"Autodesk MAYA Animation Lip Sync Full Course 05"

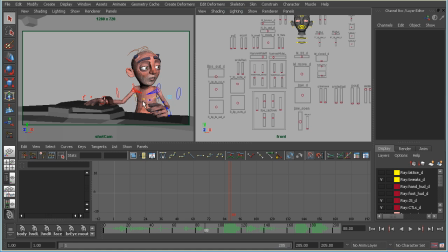0:02 In this video, I'm going to keep everything in stepped, but I'm going to start to refine the shapes a little bit to make it all work a little better. But before I do that, I'm going to zoom in on his face so I can see it in more detail. And I'm not actually going to move the position of the camera. Instead, I'm going to use the 2D pan zoom tool. And by default, the hotkey for that is the backslash key.
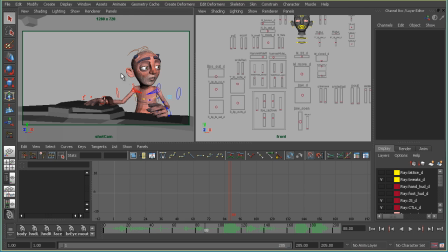0:21 So if I press and hold that, then if I right click and hold, I can zoom in and out.
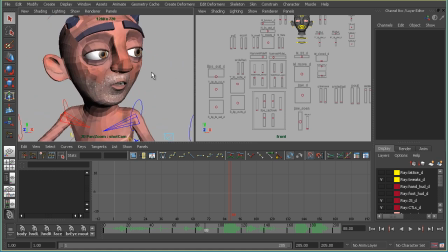0:26 And if I middle click and hold, I can move it around like this. So then I can position it to get it zoomed in and focused on what I want to see in detail.
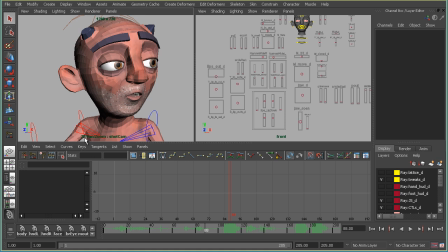0:33 And I've let go of the hotkey, but it's still in this view. And you can kind of see here it says 2D pan zoom : shot cam. And if I want to go back to the non-zoomed in view, I can just tap the hotkey again and it goes back. If I want to get back zoomed in, just press the hotkey again. So now I'll make some fixes.
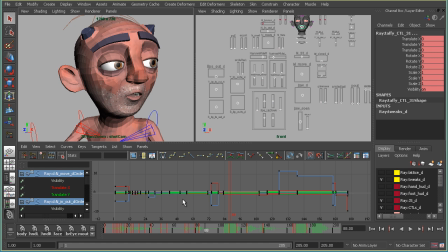0:52 And the first thing I'm going to try to fix is the 4.
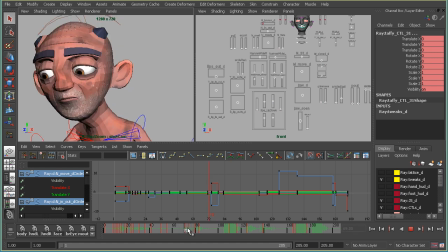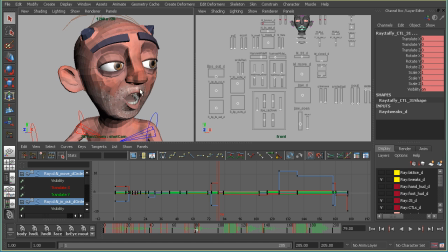1:01 And I think the problem here is that the corners of his mouth are too wide. So instead of looking like he's saying 4, it looks like he's saying four. And that's no good. So I will just narrow the corners of his mouth a bit.
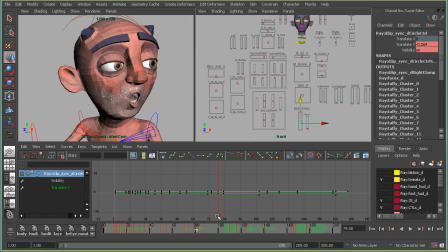1:18 And close his jaw a little. So now I'll scrub through and see if it helped. So I think it's better, and I'll probably make little adjustments later, but I think that solved the glaring problem of the incorrect mouth shape. So now I'm going to move on to the 10.
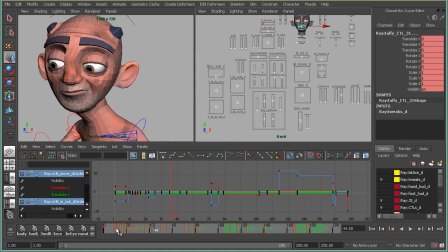1:40 And the problem here is this shape. His jaw is too wide open and the corners of his mouth are too narrow. So it looks more like an ah shape than an eh shape.
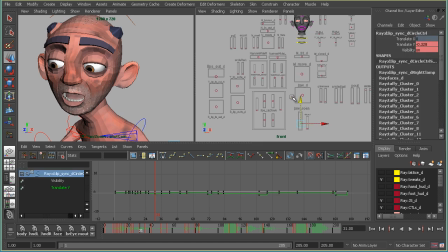1:55 So I'll close his jaw a bit and widen the corner of his mouth. And now I'll scrub through. Check it out.
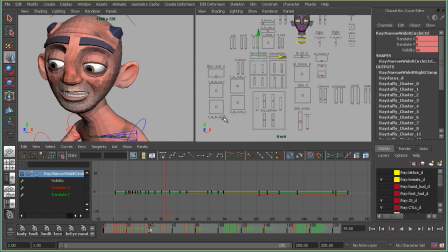2:12 So that looks more like an eh shape to me. So I'll move on. And the next thing is the t shape when he's saying from 1 to 10.
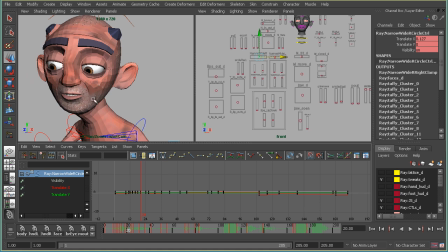2:27 And here I feel like I made it too complicated. So I kind of forced this new shape in for the t sound. I kind of oohed out the lips. And I think it's just too complicated and unnecessary. So instead I'm going to treat this sound as more like a breakdown frame.
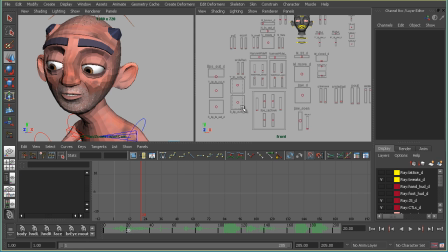2:47 So well, the first thing I'll do is take out the ooh. So
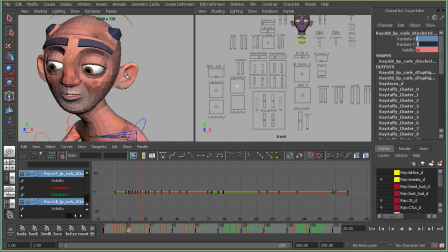2:55 now the ooh's gone, and I still want a shape change for that, for the t sound, but instead of oohing out the lips, I'm gonna make the lips, the corners of the mouth wider. So I'll widen them,
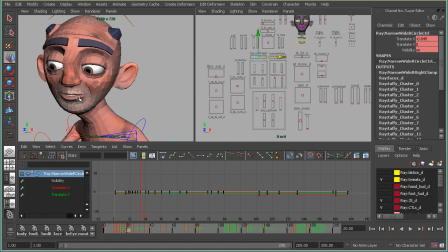3:13 and then that'll be the shape for the T sound when he's starting to say 10. So this will kind of be the new T shape. So I'm going to copy this pose back over to the T shape for 10.
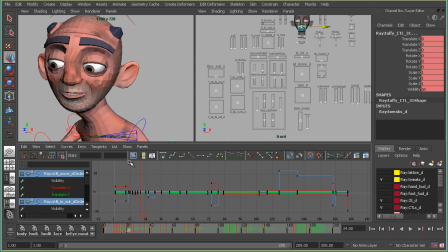3:27 And now I have that pose on both of these frames. And I want it to be a breakdown, though. I don't want it to be like a held static pose for a few frames.
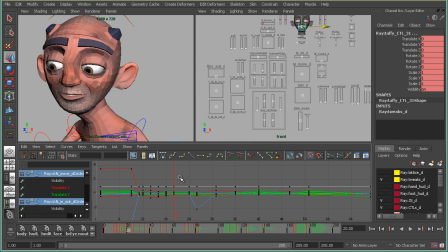3:40 That would be bad. So now I'm going to turn everything to linear and just delete these keys, and now his mouth is somewhere in the middle of those poses. It's a breakdown, so now I'll just key them again, and now these poses are different.
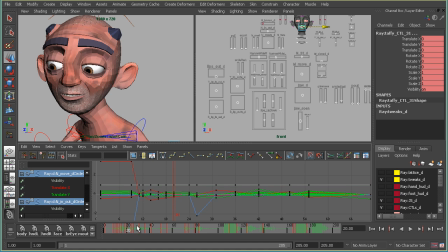3:58 So I'll step through.
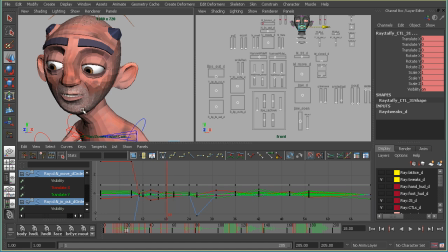4:02 So okay, so this is the t sound, but I want more of a change, so I'll favor the wide towards the next key pose. So I'm just going to favor the value of the keys towards the value of the keys of the next frame.
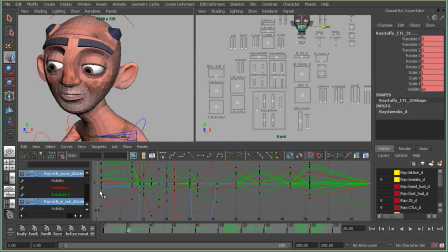4:21 So, okay. So now I will turn it back into stepped and check it out. So I like that better. It's cleaner. There's not an extra unnecessary shape in there.
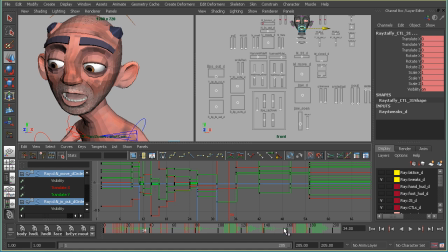4:38 It's just kind of it's a breakdown. And now I'm going to move on to the F shape when he's saying 5.
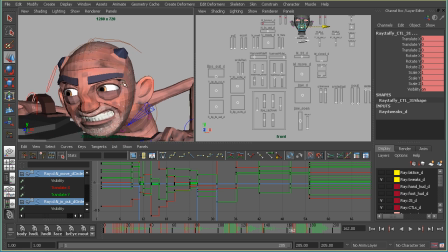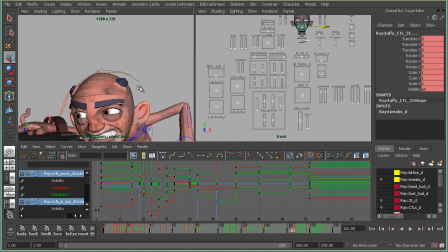4:52 So the F shape was getting lost in the body move because he was moving while he started to speak.
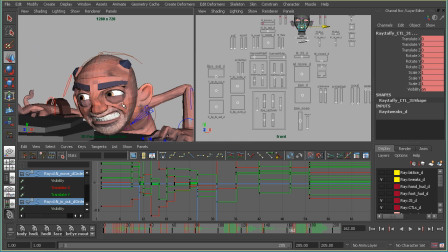4:59 So that's also when I changed the mouth shape, but then you can't see the mouth shape because the body's moving. So what I'm going to do is just move the mouth shape a little bit sooner so you can see that shape before his body moves and then everything gets lost in the move. So I'll just use the hotkey to bump it over a couple frames.
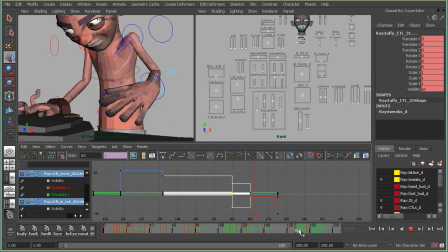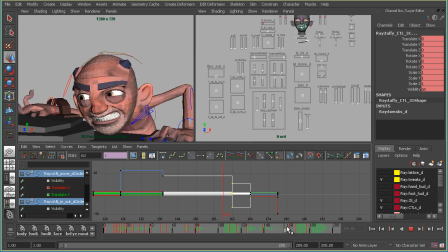5:24 So in order to see it, I needed to offset the mouth from the body a little bit, and I'm cheating the mouth slightly early instead of cheating the body slightly late relative to the sound, because I found that when you're going to cheat, it's easier to get away with it if you cheat the pose slightly before the sound instead of slightly after.
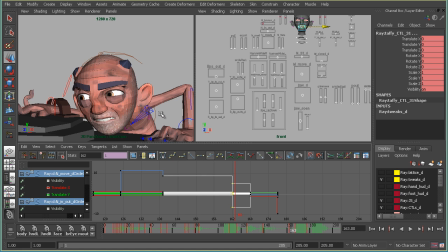5:42 So I'm just going to move the mouth up a little bit, and here I might have gone too far, but I'll kind of work that stuff out when I get into spline. But that's it for now. And now I'm going to move on to creating a flow between the mouth shapes.
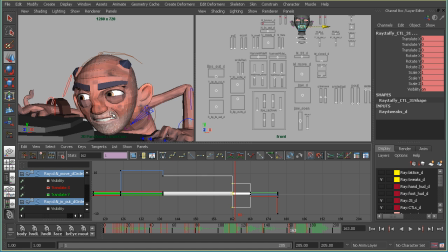5:58 So and like working on the corners of the mouth and getting arcs. Now I'm going to go back to frame 1,
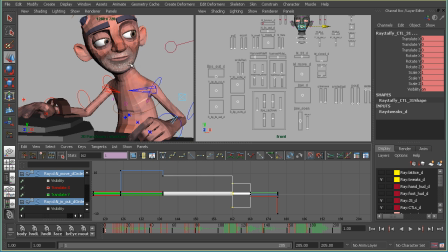6:04 and the first mouth movement that's happening is it's kind of starting a little bit high in the smile, and he's saying from wa, and when he's saying from wa, his mouth is starting high and kind of going low throughout that move. So I want to start to create a smooth flow from high to low, and
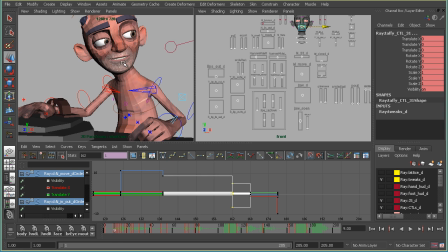6:25 if I step through, you can see that this pose and this pose, the mouth is at the same height. So what I'm going to do is use this controller. This is my mouth position mover. So I'm going to cheat this one.
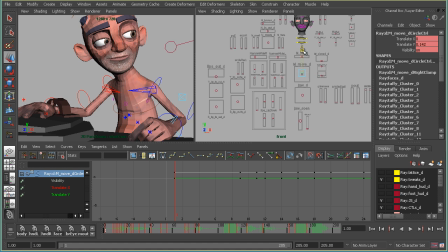6:45 Well, not cheat it. I'm going to move it up just a little bit, so it's a little higher than it was. And now when he goes into the F shape, there's a hint of downward movement, and that helps with the flow because it's going to be flowing down.
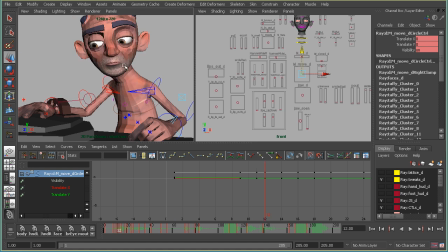6:58 So here it's getting even lower, and then kind of hard to tell exactly what was happening there because he's moving his head. But from here to here, there's no flow anymore. The height of the mouth is exactly the same. So I'm going to move it down,
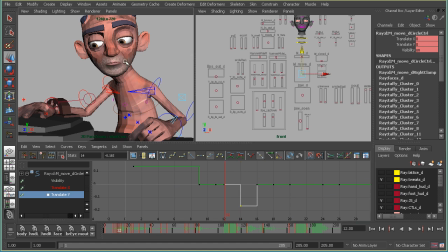7:18 and so now the height of this mouth is higher than the height of the mouth here. So it's still from here going to the next frame, it's moving down, and the teeth are getting a little strange.
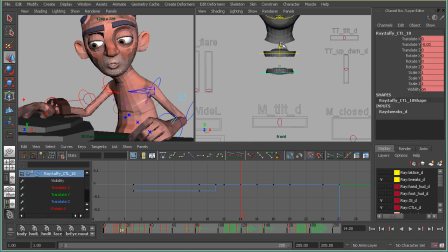7:34 So I'm going to cheat the teeth down a little bit, and sometimes you can get away with it. You want to watch out and make sure you can't really see that the teeth are moving independent of the jaw, but that's something I'll look for later once I spline it out.
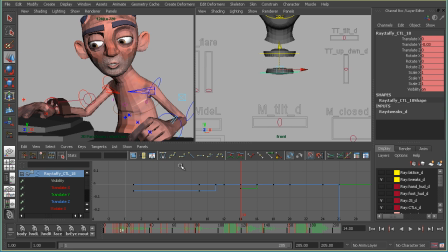7:47 But right now I'm just going to try to position the teeth how I want them, and hopefully hide the cheat in the move. So, but that's what I'm going to do for now. So here it's still going down, and then when he opens up on wa, it's, let's see.
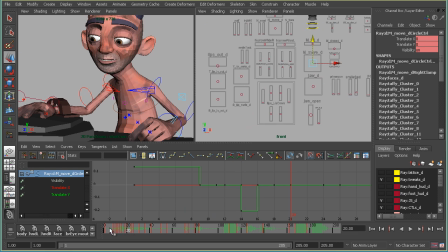8:10 So yeah, that works.